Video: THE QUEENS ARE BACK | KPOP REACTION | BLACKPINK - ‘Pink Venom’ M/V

What is up ladies and gentlemen and welcome back to another video where today we are finally going to find out the golden answer with does more budget equal better video with Blackpink and Pink Venom. Now this is a highly anticipated video especially after two years of Blackpink not making anything so I would just say let's jump right into the video and see what the video is actually about. Like always this is an analysis and guys if you do enjoy the content you like or you're about to see make sure you hit that like button to show some support and if you want to take the extra step make sure to press the subscribe button i would just say let's jump into
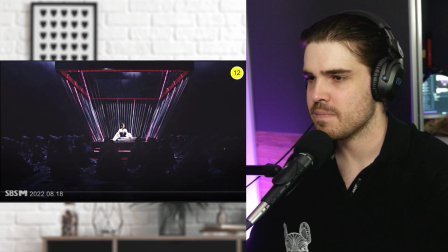the video and see what it's all about wow hold
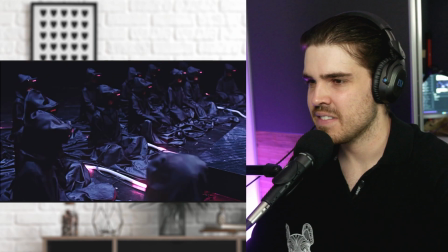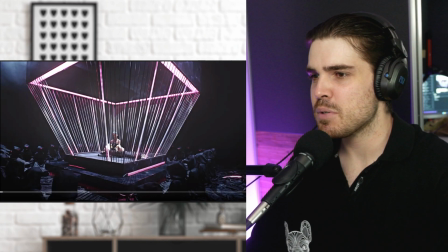up hold up i just want to say i love this scene it seems whatever this instrument is doing and now i know that this is actually a culturally
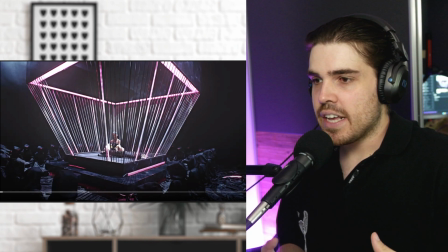korean instrument you know it's from their culture what i do like is that it's the idea of you know the music is being pumped into
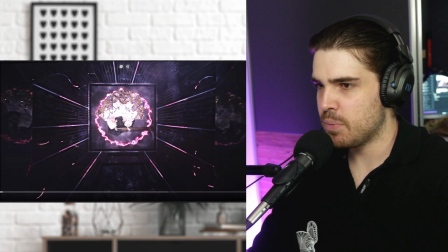these people you have all these veins basically going into the people let's see if we can get a good shot on that for example here
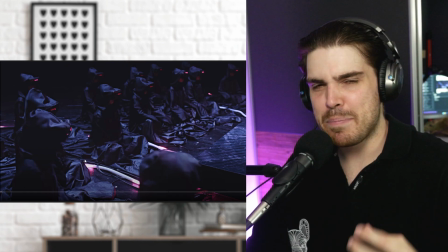and basically it's the pink venom going into all of these people it's such an awesome reference it's also very nice that you're actually going to see this from
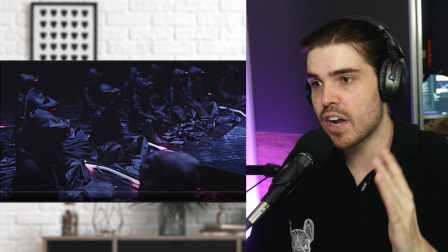the very start rather than somewhere in the middle and you have to guess it it's very obvious nice okay
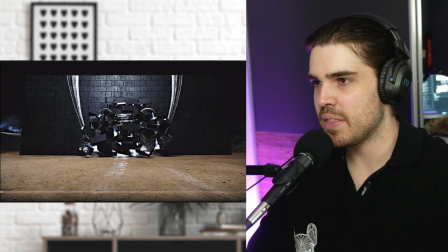before it actually starts i just want to say did they just come in with a monster truck i mean that is super cool but the one thing i don't like and you guys might
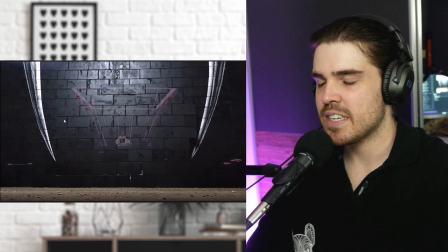be complaining about it the wall is uh what is it made out of styrofoam
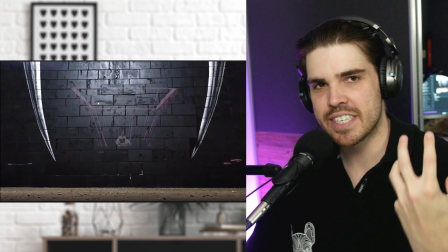and it did you're basically missing the weight but still it's super nice what they did here just this bashing through
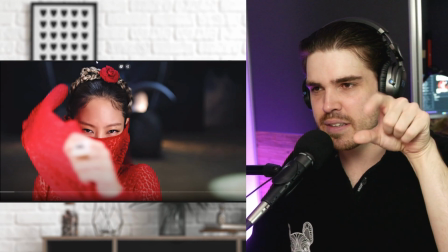nice even with the the the the the fangs basically being on the monster truck really nice
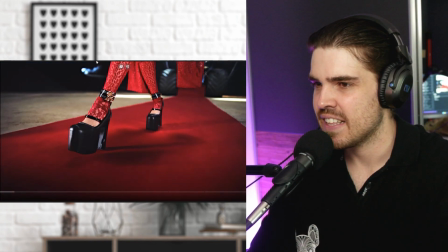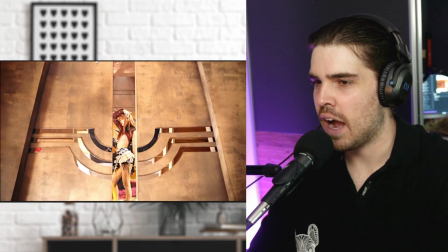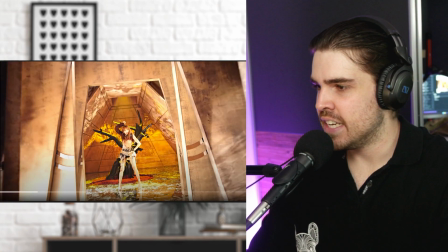wow i just want to say i really love this element here itself it's such a complex stage because if you just look at the doors
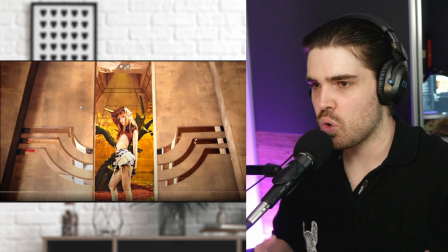it seems like they they custom made them to make sure that they work accordingly and correctly it's such a nice element like if you imagine whoever designed to
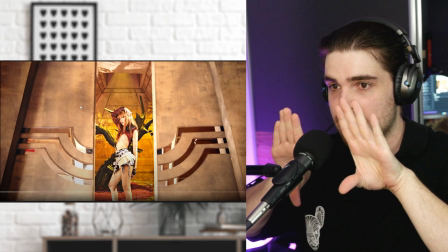set the sign also designed just to make sure that the doors open really nice
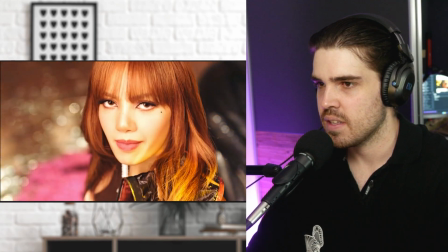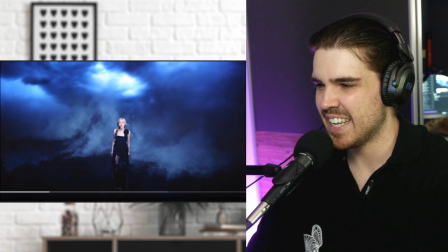oh guys did you actually see that did you guys see the pink in the eyes
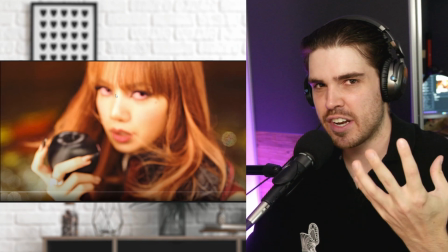wow and they really went that extra mile to make sure that they want to show that pink venom running through the people's blood really nice a
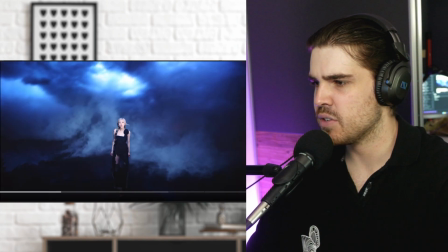bit of a weak element here from rose so let's actually go back to her again so in this particular element you
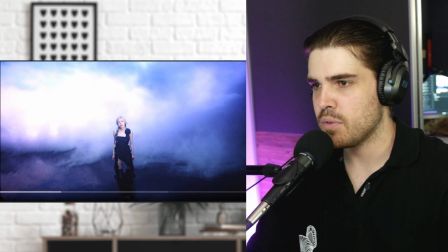know when you have the yeah whatever i cannot sing so please don't bash me for that but normally when you see something like that on screen you would also expect someone to
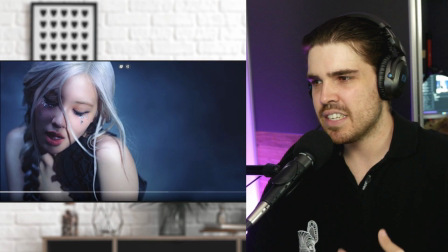really blow out their lungs for it you know but this it just seems like she's doing the movement because she's you know pre-recording
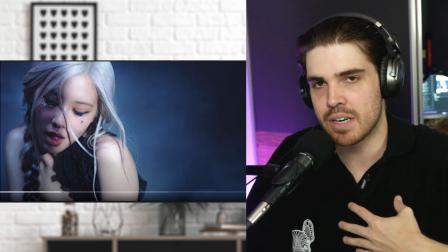and she's just making the sound for the video like she's just mimicking it but maybe a little bit more energy here rose maybe could do a little bit better
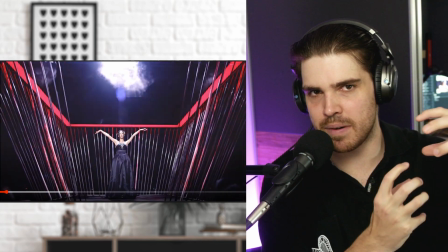because it shows like the voice is full of energy but you just don't feel that same element you don't feel that same element uh when you watch the video
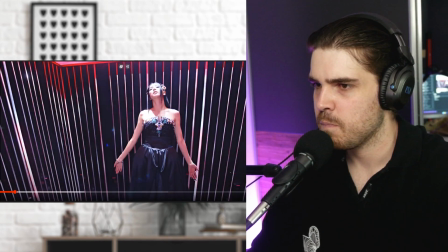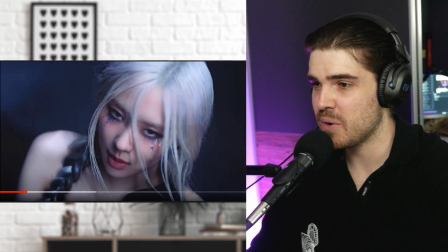it's really beautifully shot though this
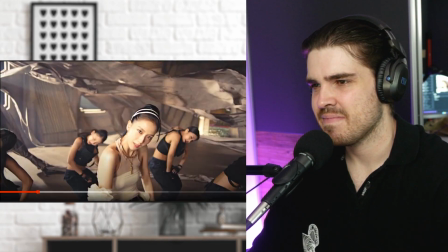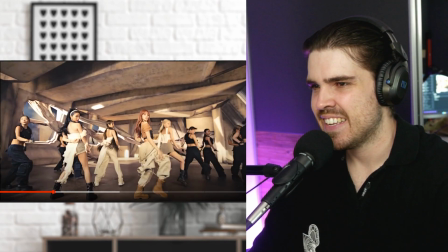is very different than what i expected actually Okay, before we continue, am I the only one who thought of this?
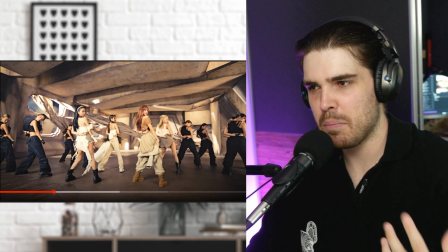But I thought that the bass drop would be a little bit more evil, like a little bit more lower. But then it just uplifts itself with these high melodies.
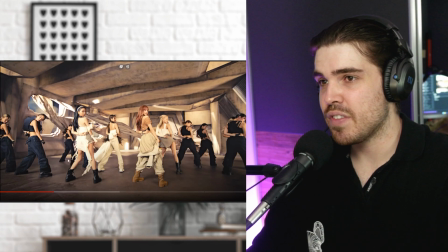Very interesting. But I do love the set design. I hope that this is all real.
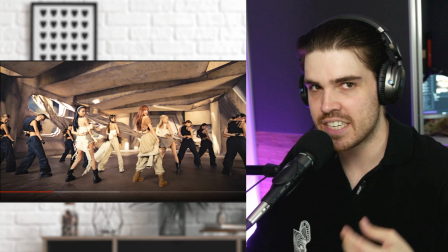I think this is all real. I have to look at the behind the scenes to really analyze it. But there's one way to find out.